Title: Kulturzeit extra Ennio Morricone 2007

Weil ich weiß, dass jemand, der zehn Jahre Musik studiert hat, so wie es das Konservatorium verlangt, danach wieder bei Null beginnt. Es ist nämlich nicht gesagt, dass er Arbeit findet. Es kann sein, dass er Quartette komponiert, die ungehört und unbekannt jahrelang auf seinem Tonband bleiben. Das ist leider das Schicksal vieler Filmkomponisten von heute.
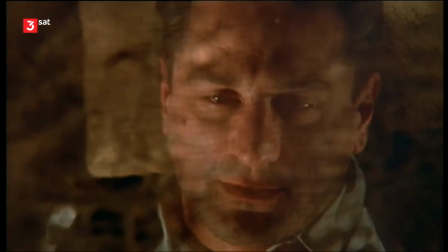17:16 Sergio Leones, es war einmal in Amerika. Ein Gangster, der an seine Kindheit denkt.
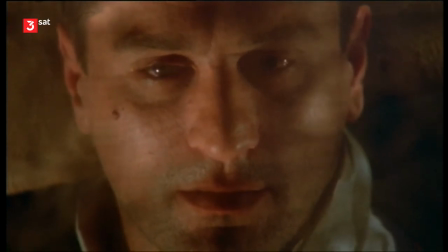17:23 Ennio Morricones Musik scheint so sentimental zu sein und zu sagen, die Erinnerungen sind so süß.
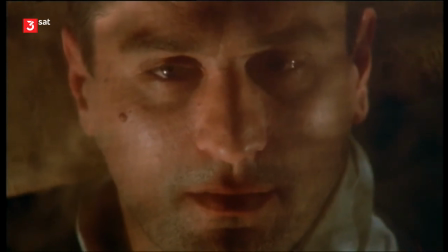17:29 Doch Robert De Niro's Lächeln ist gefährlich. Dieser Mann hat keine süßen Erinnerungen.
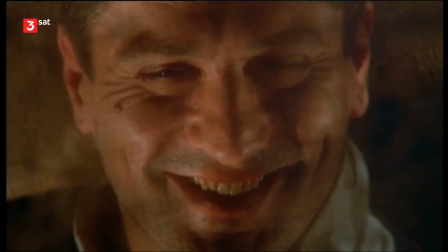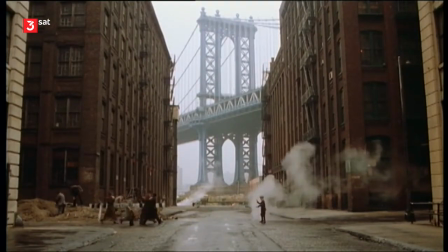17:40 Es war einmal in Amerika. Kinder spielen Gangster in Bildern von mythischer Wucht.
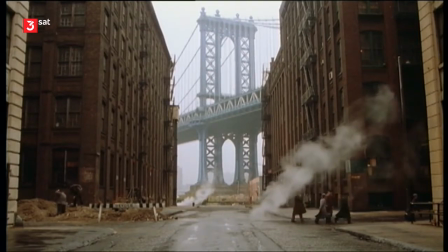17:46 Morricone setzt als Stilmittel ein Instrument des antiken Dramas ein.
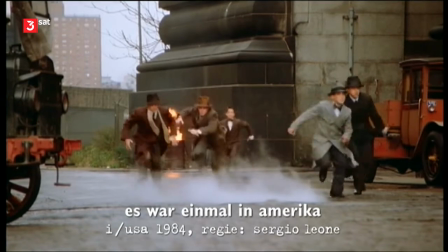17:53 Die Panflöte gibt ein Warnsignal. Die Musik überhöht die Bilder noch einmal.
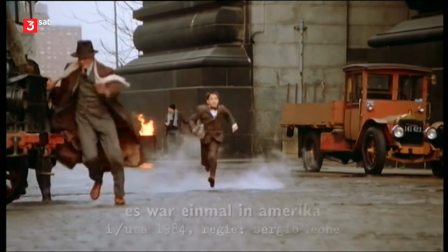17:59 Aus dem Spiel wird Tragödie. Böse Erinnerungen. Die Musik erhöht das Drama.
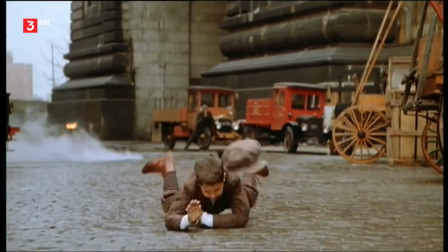18:05 Sie ist nicht sentimental.
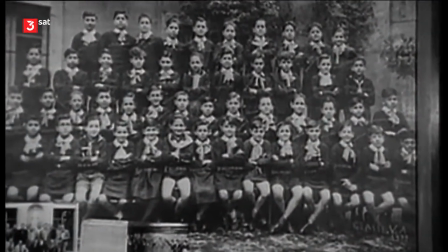18:10 Es war einmal in Italien. An diese Schulklasse in Rom hat man schöne Erinnerungen.
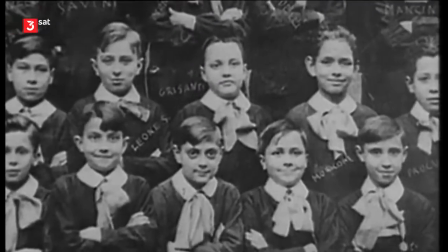18:17 Hier saßen ein paar Freunde, die später zwei glorreiche Halunken werden sollten.
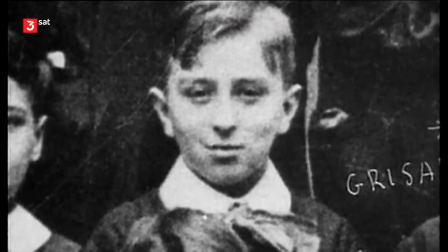18:26 Der eine wurde Regisseur und hieß Sergio Leone. Sein Freund Ennio Morricone wurde sein Komponist.
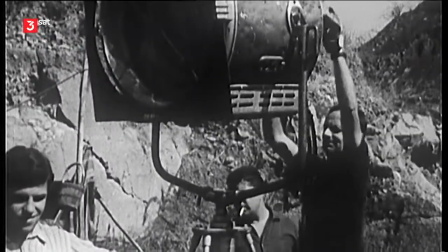18:36 Anfang der 60er Jahre wurde in den Vorstädten Roms Wilder Westen gespielt.
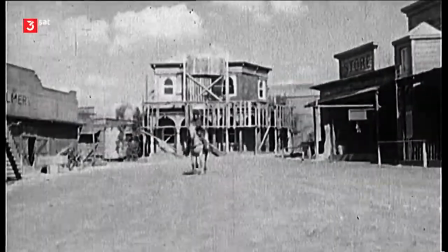18:44 Man drehte Italo-Western. Die Filmemacher hatten weder Zeit noch Geld, aber dafür jede Menge Fantasie.
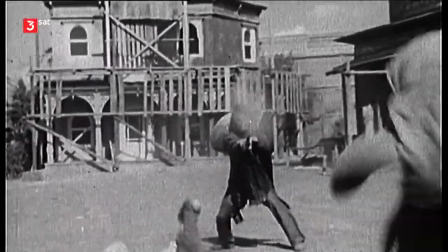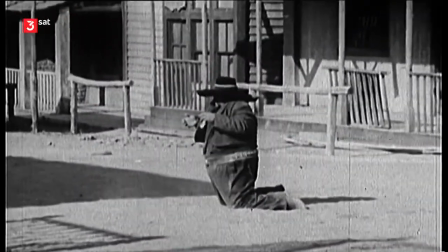18:59 Die Kritiker nahmen sie nicht ernst. Sie nannten sie Spaghetti-Western.
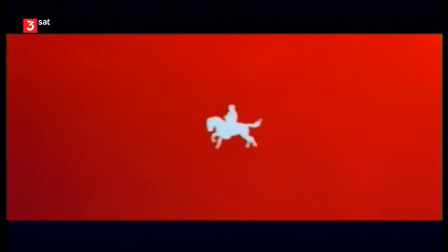19:06 Dann kam Sergio Leone mit für eine Handvoll Dollar. Und Ennio Morricones Musik schien auf die Kritiker zu pfeifen.
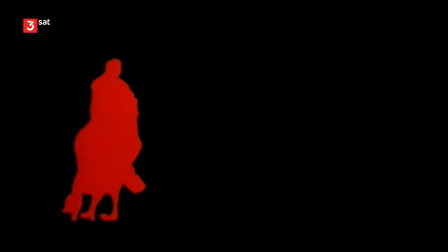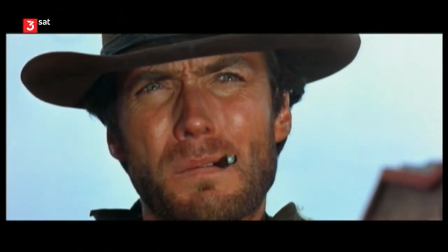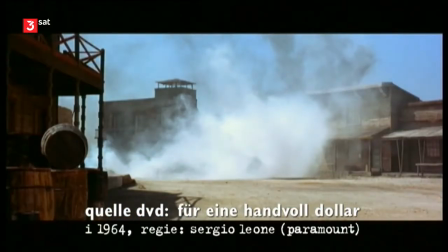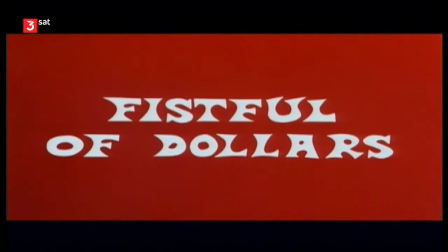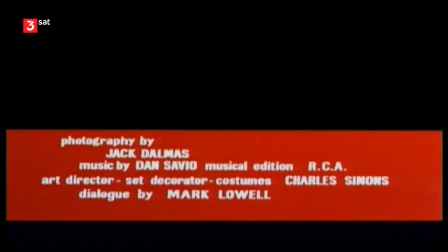19:41 Seine ersten vier Musiken schrieb Ennio Morricone unter Pseudonym. Er nannte sich Dan Savio.
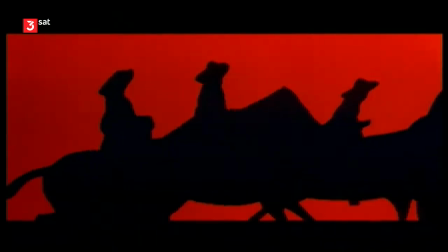19:50 Er hatte Angst, die Amerikaner fänden seinen Namen alder.
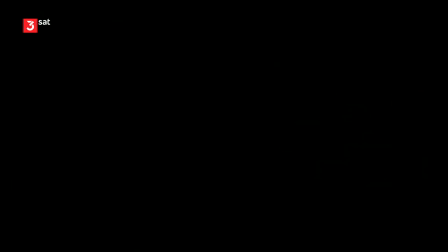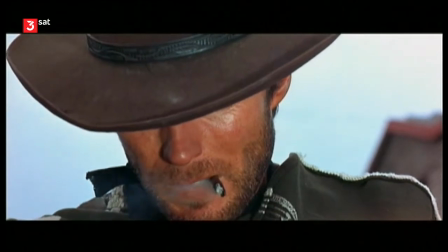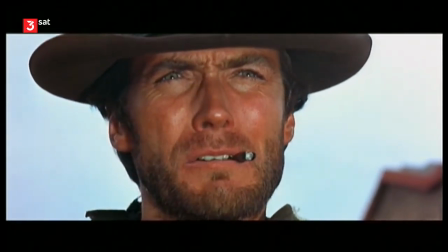20:06 Sehr unklug von euch, so albern zu lachen.
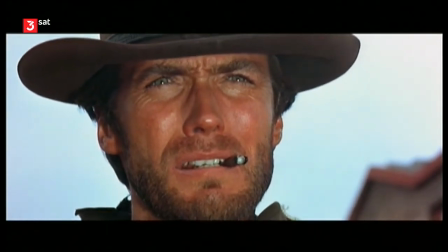20:12 Mein Mauliesel mag nämlich keine Leute, die lachen. Er denkt dann sofort, sie lachen über ihn und das macht ihn böse.
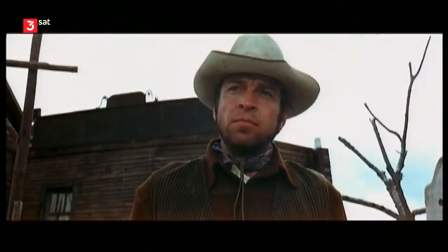20:19 Wenn er mir verspricht, dass ihr euch höflich bei ihm entschuldigt, werde ich nicht so sein und es gnädig mit euch machen.
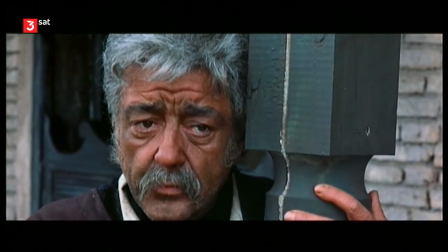20:27 Ab da war ziemlich klar, dass man nie mehr über diesen Mann lachen würde.
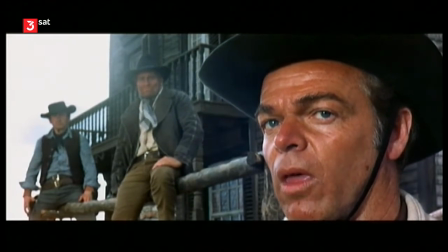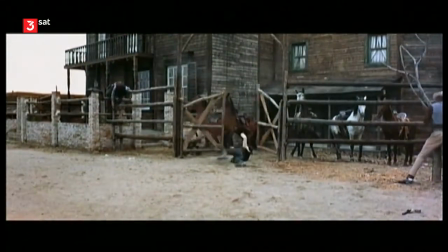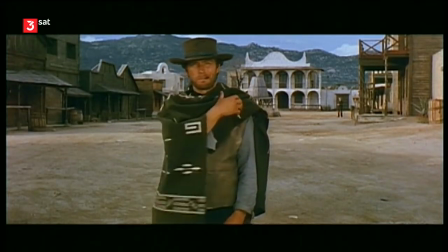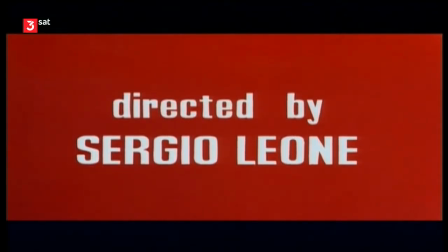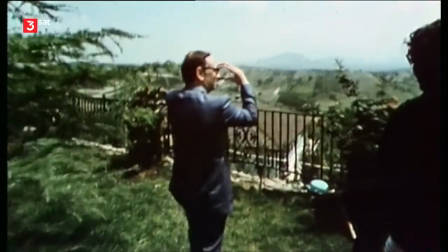20:56 Harte Männer gibt es nur im Kino.